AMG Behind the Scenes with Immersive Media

My name is Craig Adkins, and I am the head of photography, and so I'm out in the field most of the time doing the major shoots and working with the camera in different locations. My name is Alex Mercer. I am the post-production coordinator and lead editor at Immersive Media Technologies. I do most of the 360 stitching, work with the clients, and I also come up with final product. My name is Tony Fernandez. I am a camera operator for Immersive Media.
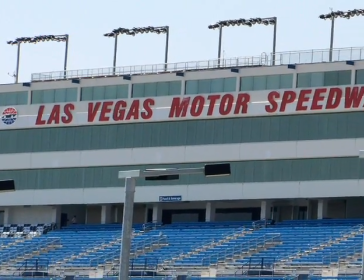79s
Out into the middle of the desert we went to the Las Vegas Motor Speedway, which I would guesstimate is probably about a 45 minute drive from the strip proper, no maybe half an hour drive from the strip proper. Having the cars out there, burning tire on the tarmac, it got a little warm, but our camera system held up pretty well, so we were happy about that. Out in the middle of the desert, what can I say, it's the most god-ahful, bright environment for a camera to be in. Middle of the desert, hot sun, no water, one of the most brutal environments you can possibly be in on the Earth.
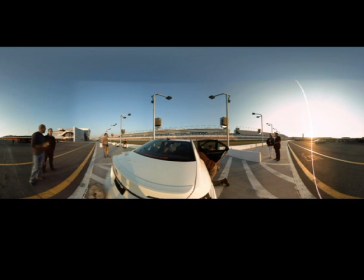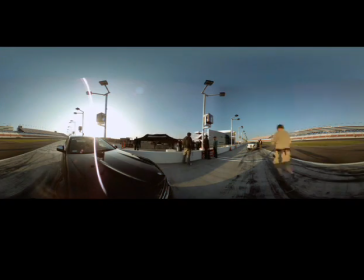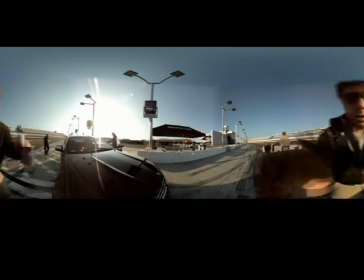We had the timing set up pretty nicely for early in the morning.
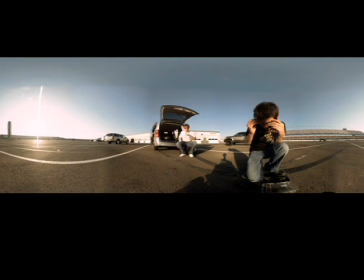142s
And we had everything all set up and we were there ready to go right at the crack of dawn, right as the sun came up. We studied the sun charts for weeks and had it down just right. One of the other things we were concerned about with that location was kind of the arc and movement of the sun. We were supposed to be shooting in the morning time. And the sun, you know, as it comes up over the top of the stadium and the bleachers,
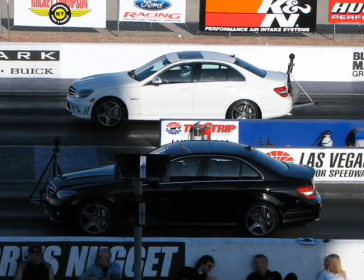167s
you know, it's going to directly shadow some areas and it's just going to blow out other areas. And we were really concerned about having the cars drive through the shadows into these blown out stretches of raceway. Yeah, with our camera system, with all 11 cameras functioning at the same time,
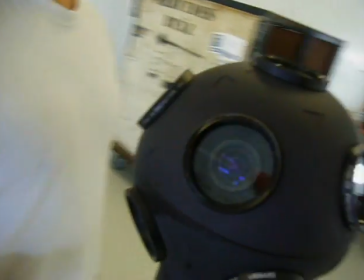184s
exposure can be a real tricky thing, especially when you're dealing with changes in light.
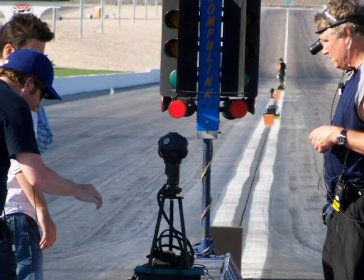189s
So we were able to use a manual exposure mode, which helped us dial down the exposure down to compensate for the brightness. And it worked out quite nice. I think that if we'd been in the auto mode,
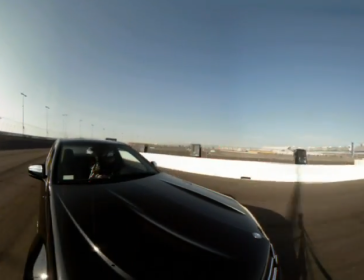205s
the camera was being whipped around so much that it would have changed the orientation to the sun quite a bit,
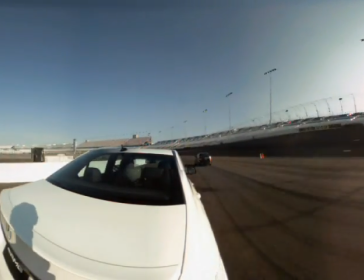212s
and it would have probably affected the exposure negatively. So I think out of this, we were able to get a really consistent exposure as a result. Apart from the actual cameras being placed on the car, a number of cameras were also placed on the track. And so we had to figure out where to put the
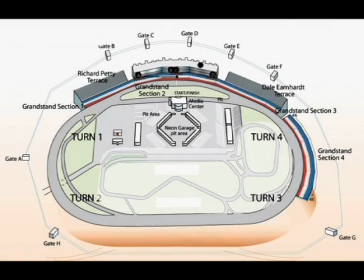231s
cameras to give the user a feel of speed.
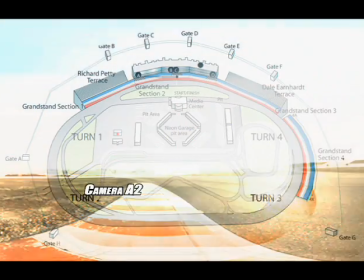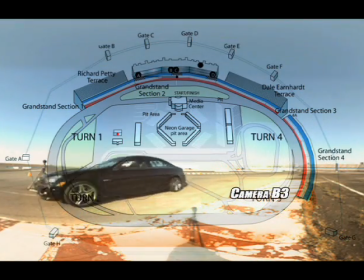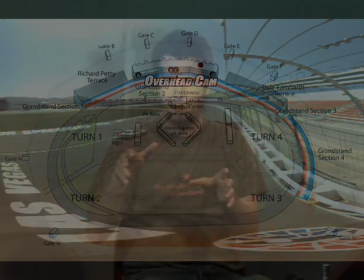250s
Like a roller coaster, the fastest parts that you feel are turned. That's because of gravity. But the same thing holds true for a picture.
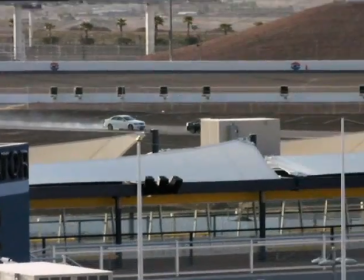259s
And so most of the really tight turns is where we decided to place our cameras.
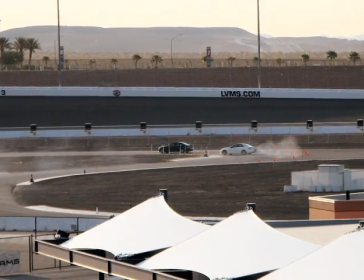266s
And this gave us not only that feel of speed that we want, but also a more 360 view. You could view the cars a lot longer. You could follow them around the track, and it really turned out for a great pleasure.